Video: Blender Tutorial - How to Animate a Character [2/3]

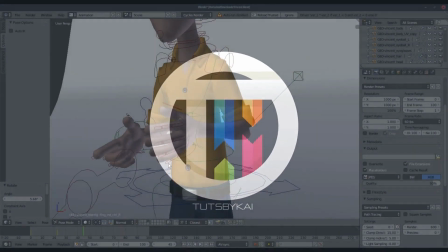0s
All right, now, so I've curled up his fingers now. We got a little bit of a point going on here.
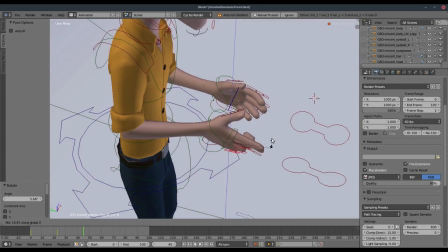4s
I want to see if I can push this even further and pull those in somewhere about right there, maybe.
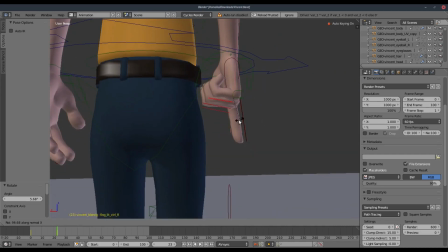12s
Maybe something like that. I don't want his fingers to clip. All right.
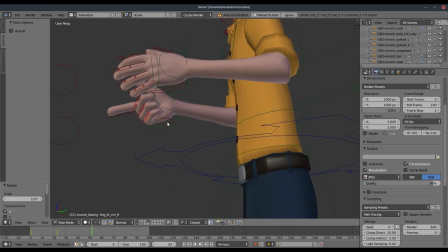18s
So we have a pretty good point going on here. I want to take this time to go ahead and flick his thumb up as well.
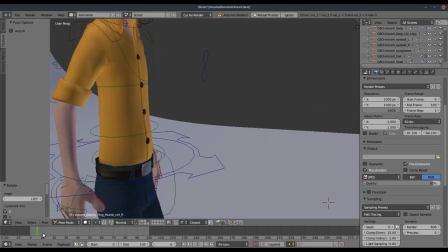25s
Here
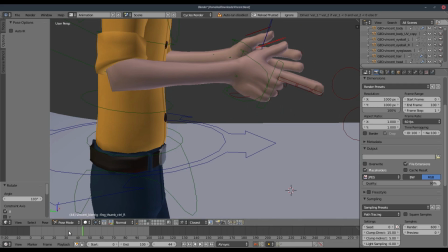30s
we have the opportunity to kind of, since he's going with the momentum,
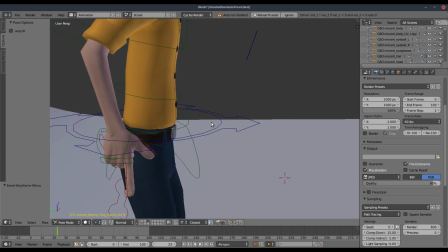35s
we can go ahead and rotate his thumb about right there, and when it gets up, rotate it a bit down
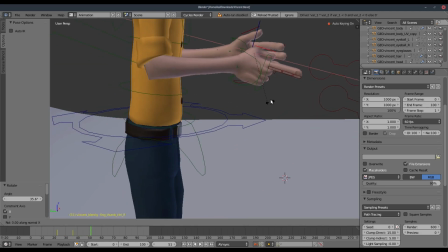43s
on the X, and then when it goes up, kind of have it go up like that, maybe a little bit, and then while it's doing that, we'll kind of curve it down a little bit, maybe.
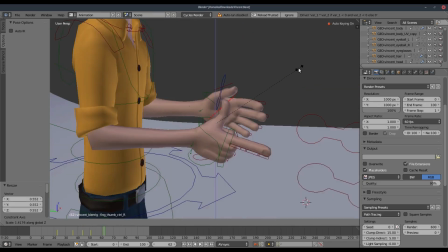60s
Ooh, nope. All right, so now I've kind of
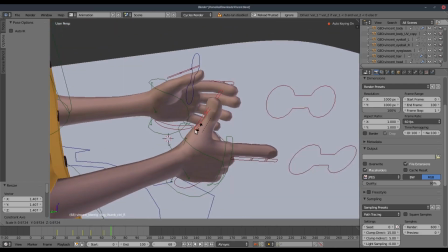64s
scaled up this little piece right here, and that actually controls the ability to kind of curl and uncurl his thumb. So he'll kind of flick out his thumb like that, which is pretty nice. Maybe I want him to wag his finger a little bit.
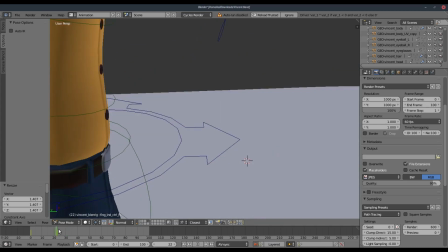77s
So when it's coming up, the force will kind of pull it down, right? Maybe something like that, right?
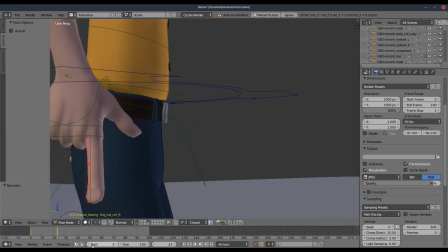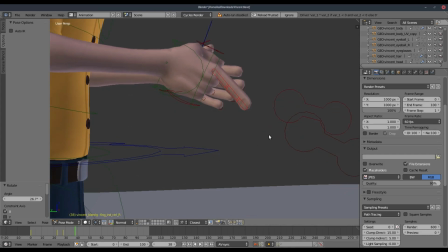93s
And then when it comes up, he will go ahead and pull that finger back up.
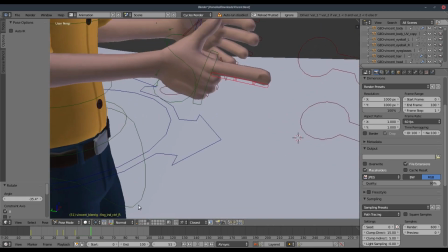102s
Maybe a little bit more up. Something like that.
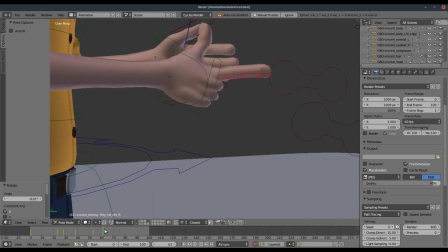107s
And then it'll come back on down. This is animation, so we can get away with stuff like this. But that's really nice.
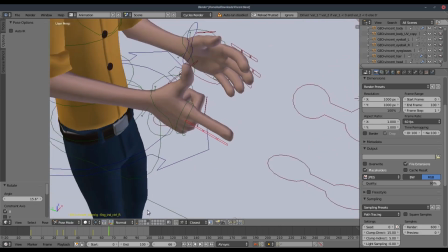113s
So I want to go ahead and take a look at that now. Exaggerate those movements a little bit.
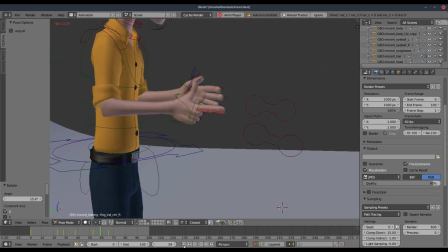120s
All right. So that looks pretty good. I also want to make it so that
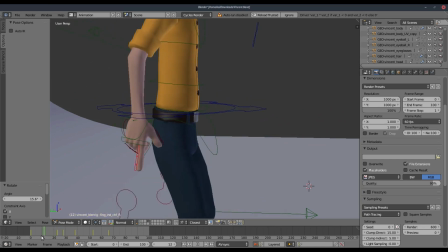128s
his hand doesn't curl as quickly as it is. So I'm going to go ahead and open up the dope sheet once again.
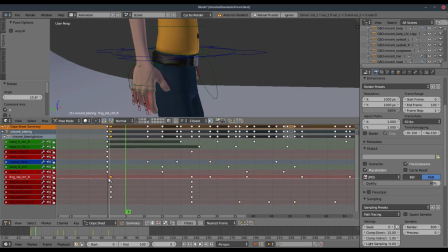134s
We will go ahead and select all of these pieces right here, push that back to the first frame, and on all of these, we'll move those up a little bit.
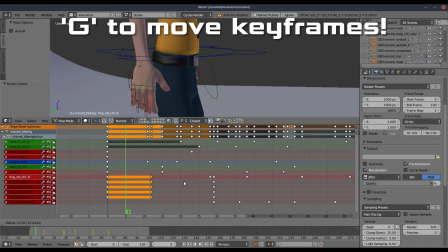143s
And I also want to duplicate these keyframes here and not move them until he starts to go up, which is about right there.
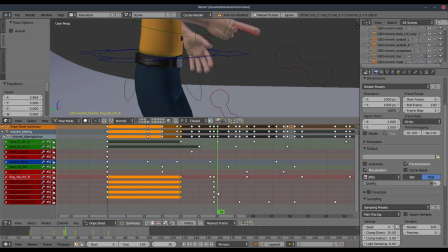152s
So that's about perfect. We'll go ahead and take a look at this now.
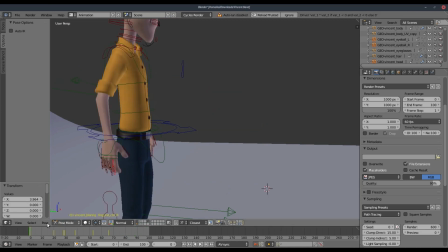164s
All right, so that's pretty good. He kind of go ahead. He's going ahead and pulling that out once he gets his hand up there.
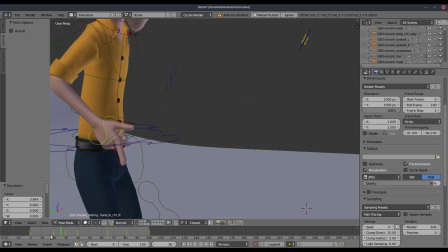174s
All right, so that's pretty nice. I also want to rotate his wrist with this motion here. Keeping in mind, like I said, the kind of force is pulling his hand backwards. So maybe his hand is being pulled up like that.
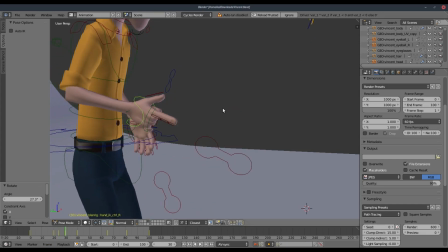188s
And when it finally gets up, maybe it goes up a little bit and then back down.
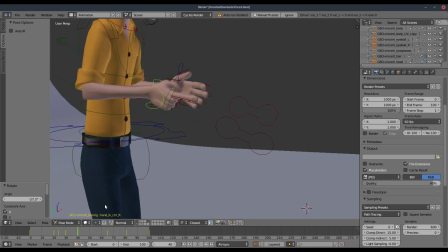199s
And then we'll rotate it down a little bit.
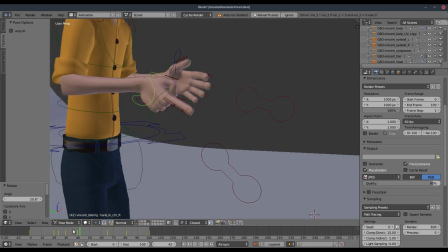And then back up. All right.
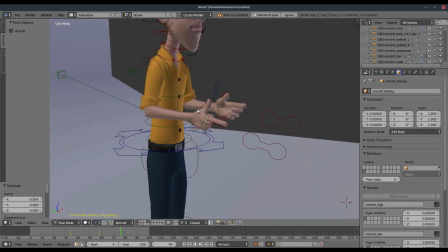220s
All right, I've done something similar with his left hand over there.
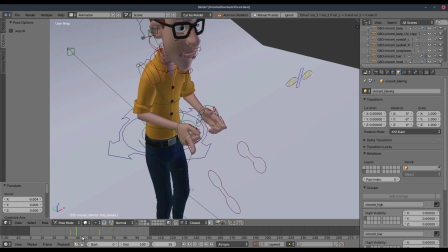224s
He has a little bit of point and motion going on with that over there now.
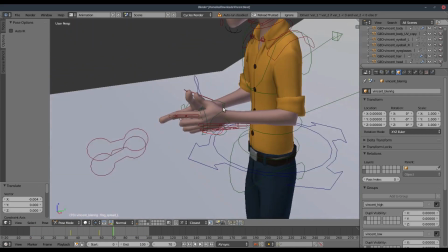230s
I wanted that one to be a little more stiff than this one over here, since maybe he's right-handed. So I want to go ahead and also do the animation for the wrist now.
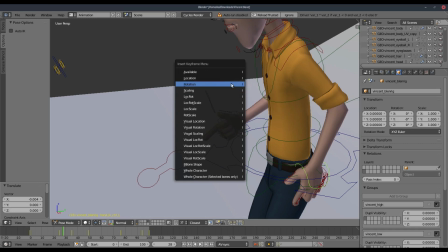237s
Go ahead and do the same thing, rotation right there. Maybe the force is pulling his hand backwards.
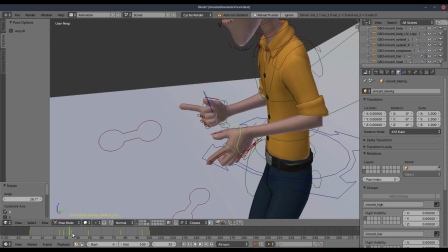243s
Now we're popping it back up.